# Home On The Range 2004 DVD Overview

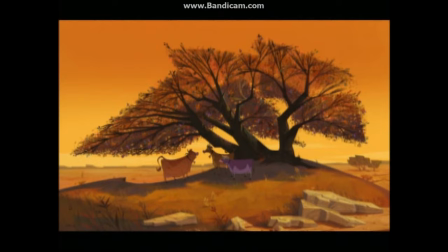(57:53)
You know, to some extent, it looks exaggerated, but it's really out there, too. We went further than what really is out there.
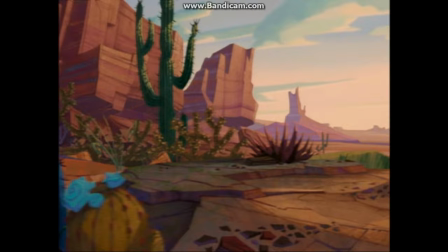(57:59)
But there are blue cactus. Absolutely not. We actually went to the Animation Research Library
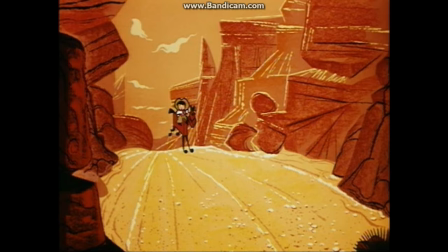(58:09)
and got out a whole bunch of backgrounds from older Disney Western films.
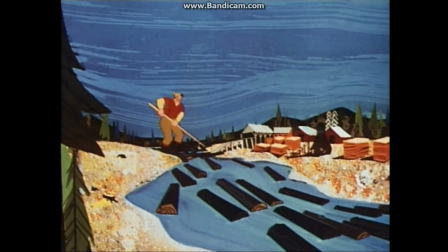(58:16)
Little shorts, Johnny Appleseed and Paul Bunyan, Pecos Bill. And I got a lot of inspiration from those.
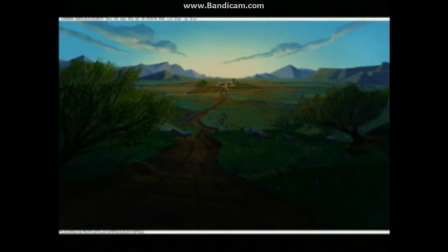(58:29)
The funnest part about doing the backgrounds is actually the fact that you're making art. You know, the background painters, occasionally we would sort of get together and snicker over the fact that we were actually getting paid to do this because it just didn't seem like work.
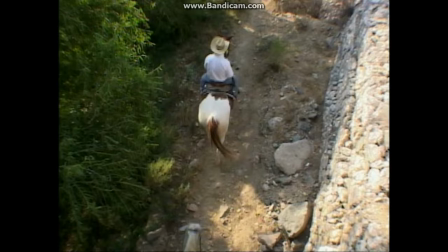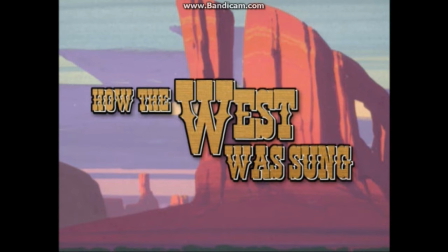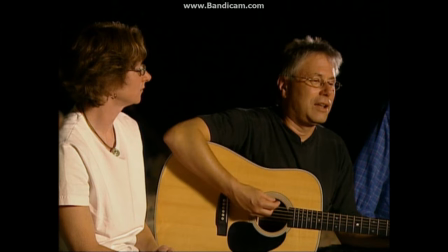la la la la.
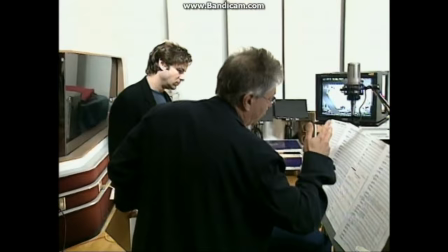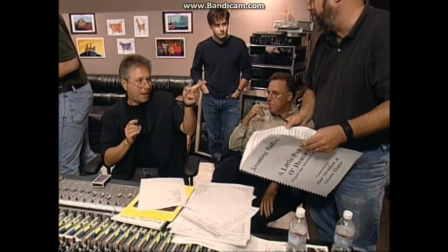(59:06) Out in the land where the men are tough as cactus. Out in the land where the wild, wild west was won.
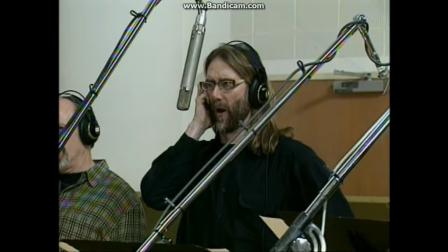(59:14) Out in the land of the desperado, if you're as soft as an avocado, yee-haw, your guacamole is on.
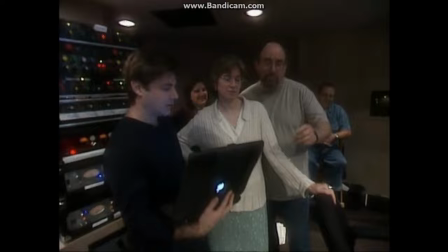(59:23)
I love working with Alan Menken. He worked on Hercules with me when I was producer.
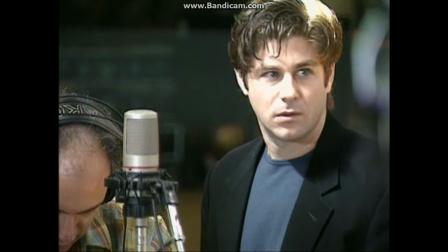(59:28)
And Glenn Slater was with us now for the first time. He's a very, very brilliant guy. And that collaboration between Alan and Glenn was very, very fluid and worked really well. Every project, I aim to achieve weaving a spell,
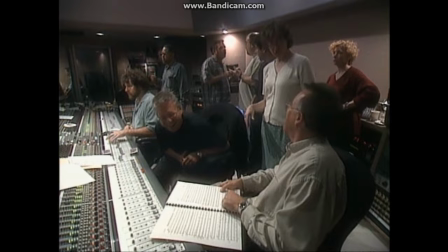(59:41)
bringing people into a story using a musical style that takes you out of yourself into another place.
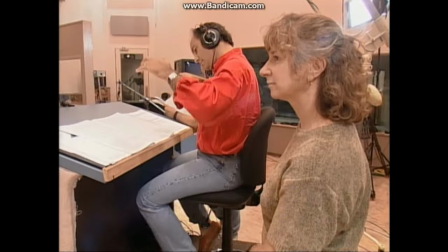(59:48)
That's what a great start. And when Alan and Glenn wrote Little Patch of Heaven, we thought that's perfect because it sets up the ranch.
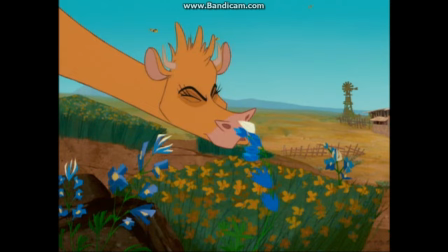(59:56)
What we tried to capture in that song is a sense of the farm and the homestead as being this perfect, idyllic paradise.
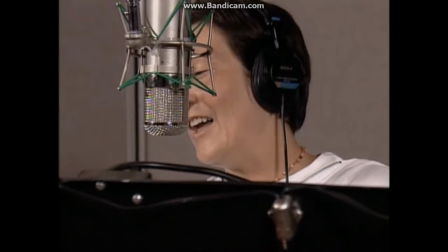(60:05)
Something about that song, the music and Katie Lang.
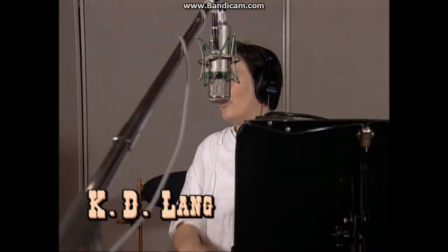(60:09) I know a place pretty as pie, where the river bend hits up with the end of the sky.
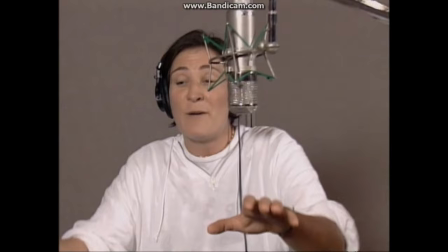(60:17)
Katie's voice is so rich and comes from such a place of joy that it's like the sun coming out of the clouds over this landscape. She brings something timeless.
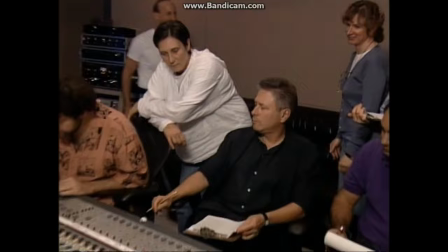(60:28)
The voice is an intrinsically American voice, and you sense that it goes beyond generational lines.
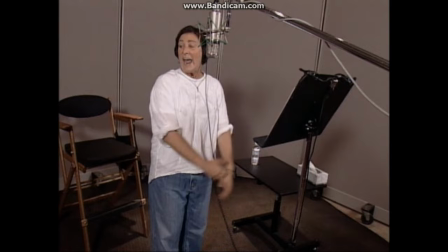(60:37) There's room in the nest on that little patch of heaven way out
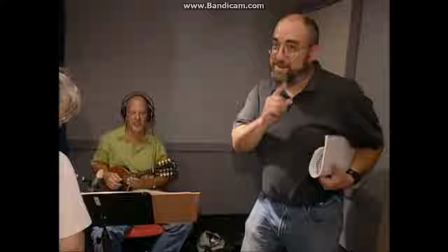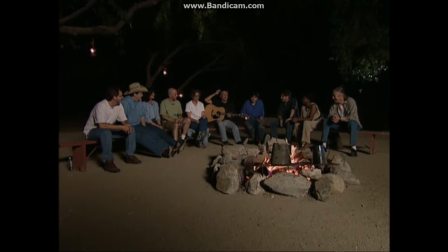(60:52) west. Woo!
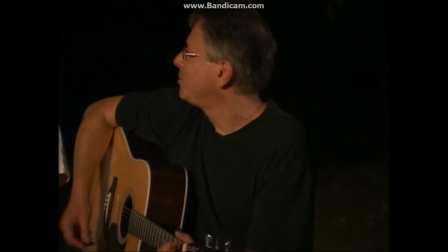(60:56)
And so then we wrote, there are crooks in this here west who have claimed to be the best.
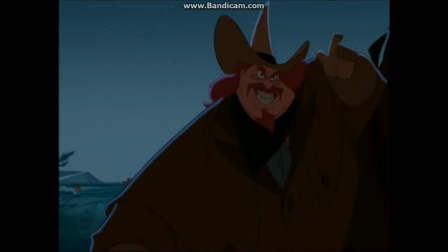(61:03) And they think they wrote the book on how to rustle. Well, as good as they may be, not a one's as good as me. And I barely have to move a single muscle.
Randy Quaid is a good sport.
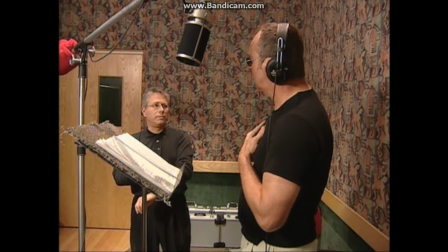(61:17)
Here's a guy who's not known for his singing. We gave him the song to learn. We told him we'd back him up with a stunt yodeler whenever he needed it.
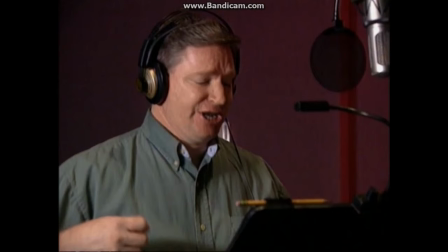(61:24) Yeah!
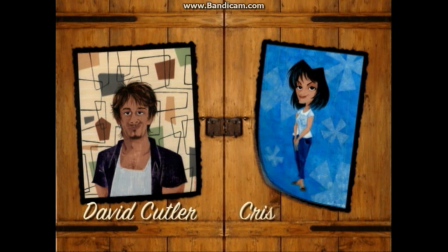(61:34)
Hello, I'm David Cutler, art director of Home on the Range. I'm Christy Maltese. I headed up the background painting department on Home on the Range.
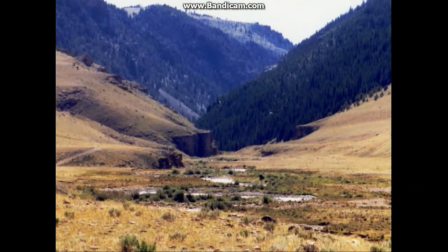(61:42)
For this film, we took a trip to Wyoming and rode on horses all day long and got inspired by a lot of nature and the settings around us,
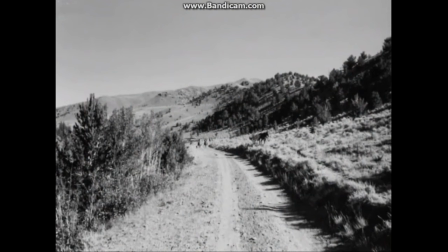(61:50)
and we took a lot of photographs. I took all my photos in black and white.
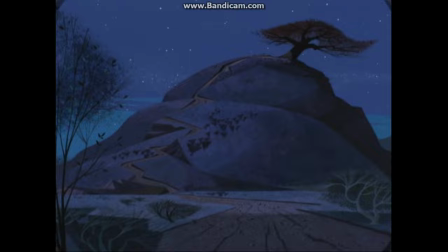(61:55)
I didn't want to get influenced by color. As long as I had the right values, you can plug in just about any color and be safe.